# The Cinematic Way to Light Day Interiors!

How to light day interiors. As a cinematographer, we like to light in the dark because we have the most control. But in a day interior, the sun is really annoying. We have problems with controlling, balancing the light, and also we need a lot of power to counter the sun. In this video, I'm going to show you a few techniques that you can use in next production to make better light interiors.
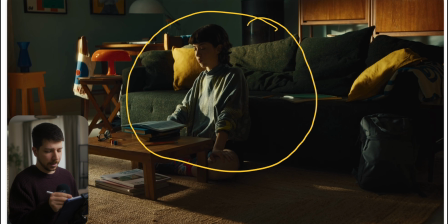(0:19)
This is one of your most common scenarios. There's a woman, there's a guy in the living room sitting, doing something. So how can we make this cinematic? First thing first, I'll give you a little step-by-step progress. So you put your camera into the scenery, change your lens, change your settings, etc.
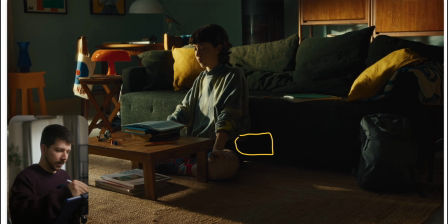(0:39)
This is the frame I want. So now I know there is here a window and we have here a lamp and our person has to sit at this place. So I prepare the frame for this scenario.
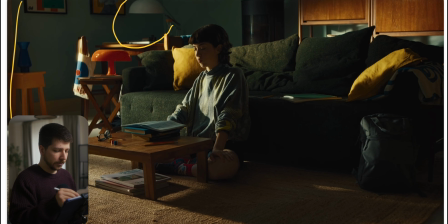(0:54)
How do we light the scene? Most of the time you work as a cinematographer, looking around, searching for motivation, light motivation. Always have in your mind what is the light motivation for the scenery. Like here, it's clearly that window.
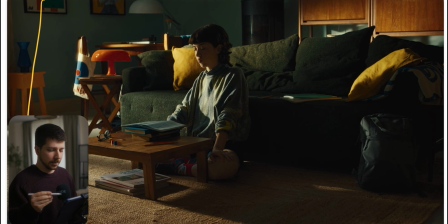(1:10)
Light normally doesn't come from nowhere. The audience has to know what is the most realistic way where the light is coming from. It doesn't have always to be, but that is the rule we do most of the times so that the lighting looks natural.
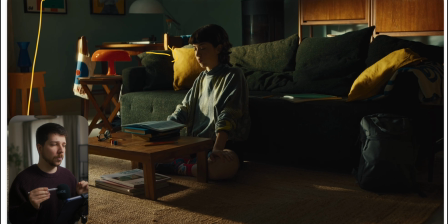(1:29)
We want natural lighting. We don't want our lighting to feel lit. And this is the problem most cinematographers have, because the light their people, it looks good on paper, but the whole scene doesn't feel right.
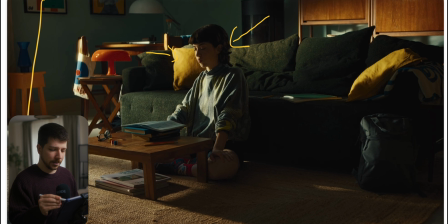(1:43)
And this is the reason for it, is that we only concentrate on the person and not on the organic feeling of the room. She is pretty half lit. Half lit means we only have the light on one side of her face, the other side really stops.
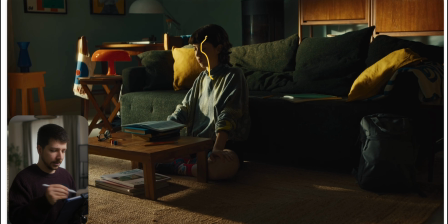(1:58)
We don't have a Rembrandt lighting that gives a little bit more exposure on the other side. The reason for that is a stylistic and an emotional scene. This whole scene should feel a little bit like morning sun. The sun is down. It's really pretty lighting for hard light, so everything feels a
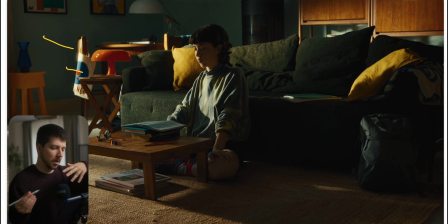(2:16)
lot more atmospheric than just bright everything, daylight, no contrast. Contrast doesn't just mean it's a darker, more moody scene. A contrasty shot also could feel really alive.
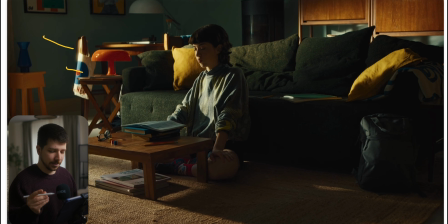(2:29)
And I think this works here really nice because the set design, as you can see, we have a lot of colors working here. This warmer tones, greens, yellows, oranges, wood. Also, your location is so important. The same light, I tell you always, the same lighting in a location where it's just white, boring sofa, gray,
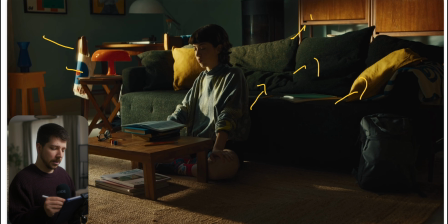(2:49)
it doesn't feel as alive, because to make something feel colorful, you need colors.
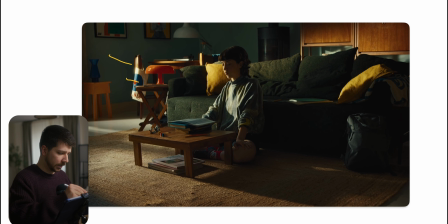(2:56)
In this scenery, we have the window here. I extend the frame a little bit for you. And your light should most of the time not be in the room, because a light is normally in the room. So what we do in a scenario like this, we light from outside.
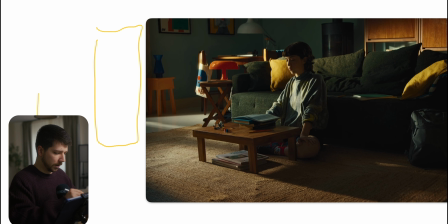(3:15)
We have our big lights. Nowadays, you would use something like an XT26 or XT56 from Aputure or Godox. There are a lot of brands that make this really big LED lights.
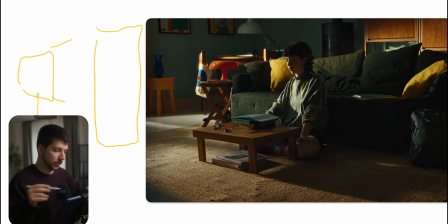(3:30)
Most of the time, earlier days, you would use something like an M40 on the big guns, M19, 80 kilowatt lamps, but a lot of very expensive, a lot of crew, high output. So we control more on the more common lights that you probably use.
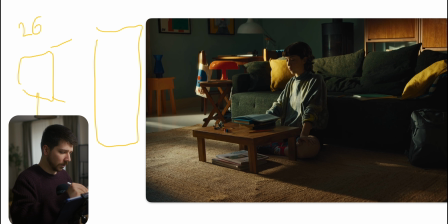(3:49)
So use something like 26, or I think the new one is 5.2 or 5.6, I don't remember. They really have strong output.
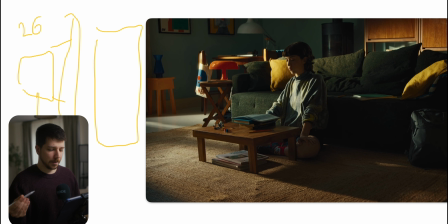(3:59)
You can put a Fresnel on it to enhance the light put, and then you would just blast, and I mean really blast into the scenery to create this hard light. And most importantly, this light shaft on the ground.
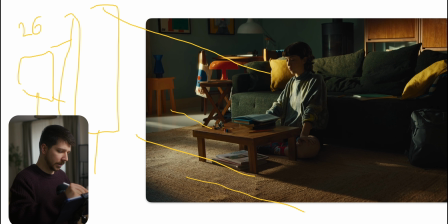(4:17)
The only thing you would probably do is put a quarter diffusion in front of it, and that should be enough for a look like this. This light gives the whole scenery texture. Not forget everything around the girl.
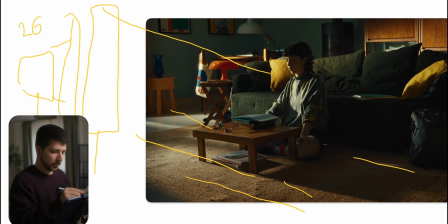(4:32)
The girl is the last thing you put into the scenery, because now we put probably another light in the background that only controls the background, so that the sofa and the wall also gets a little bit of kiss from the wall.
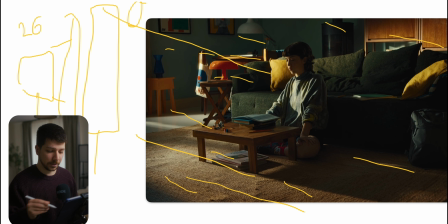(4:46)
The reason why we light also the background and the foreground is that the light feels real and motivated, because when the ground, we can have the same scenery. that we only put nice, huge book light in here,
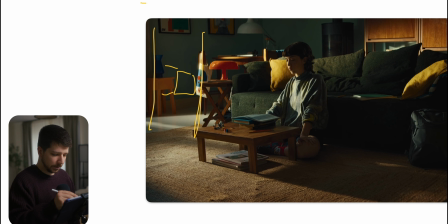(5:03)
where you bounce into a butterfly into room and then diffuse it and gives the person a nice key light. She would probably, okay, light would be a lot softer. It would look good on her, but she would feel lit. And we don't want the scenery to feel lit.
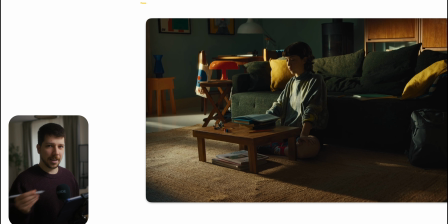(5:18)
This is the reason why we put the light outside and just replicate and motivate the sun. So lighting people, easy. Lighting the background, difficult. This is where you get your cinematic look and your contrast and your three-dimensional feeling.
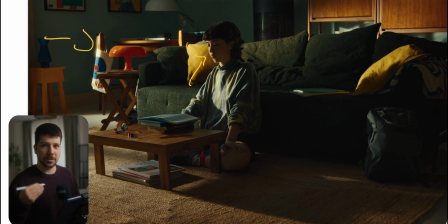(5:37)
Because as you can see, we always work in layers, bright, dark, bright, dark. And because we have this light source, also on the ground, we have bright, dark, bright, dark, bright, dark, bright, dark, bright, dark.
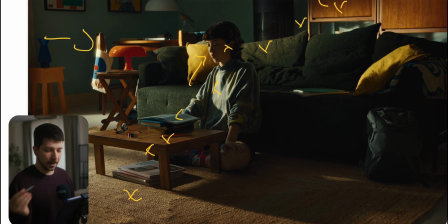(5:54)
And now we have 1, 2, 3, 4, 5, 6, 7, 8, 9 layers of light and contrast. If we would only light her, we have 2 or 3. And that's pretty boring for a shot, if you ask me.
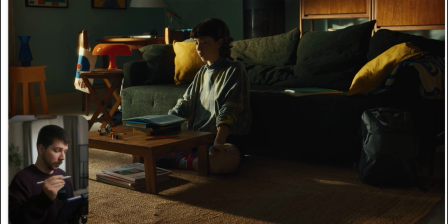(6:06)
Then after you put this big light on the side, you will probably get a lot of bounce from this side. So to control the room, you put a lot of negative fill,
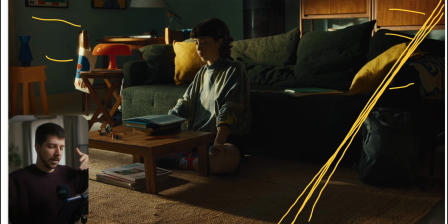(6:18)
so molten and big black sources on the other side, so the light is not bouncing back into the scenery. So now we have a problem. What if everything on the other side is too dark?
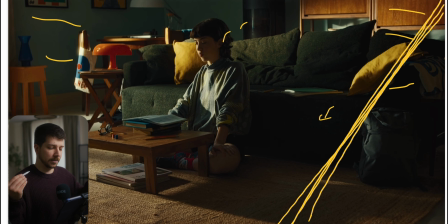(6:32)
Because we have this really powerful source and the balance of the shot doesn't feel right anymore. So what we do now is you put in front of her, really parallel, you can put a big butterfly or a few butterflies and
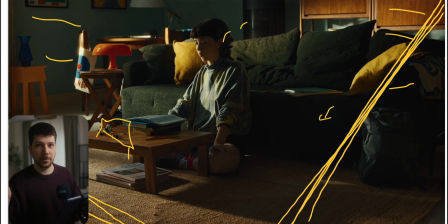(6:49)
bounce a light source like a 600 degree just into it so that the fill comes in front of her and just fill in those shadows a little bit. It really depends on the scenery, but you're on a low output and now we have control over the contrast of the scenery.
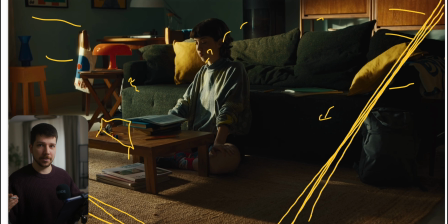(7:08)
I said before, you don't want the light in the set because it feels unnatural, but this is not a light that actually gives light. It just gives the feel of that the light on the outside gives this fill on the whole room. So the only reason for this light is don't come too much around the corner,
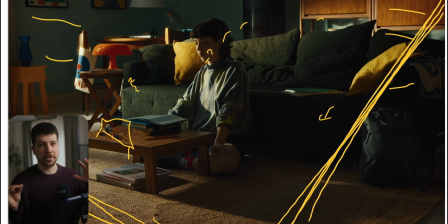(7:27)
because now we have lights that counter each other and you don't want lights fighting each other. It looks very unpleasant and unprofessional most of the time.
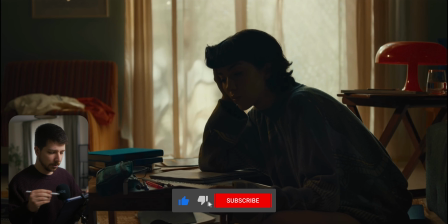(7:36)
Here's a side view of the shot, and what cinematographers do a lot of often is they mix things a little bit up. Now we have this window source in the frame. What we do, we drop the exposure at the beginning so that we can see through the curtains.
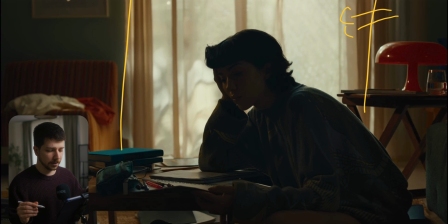(7:50)
Oh, also curtains are your best friends. Always put curtains in front of your windows, because now it becomes nice, even light source and you don't get distracted from something that is behind the curtain. Also your chance to put a little bit of color into your scenery. That means curtains, always good.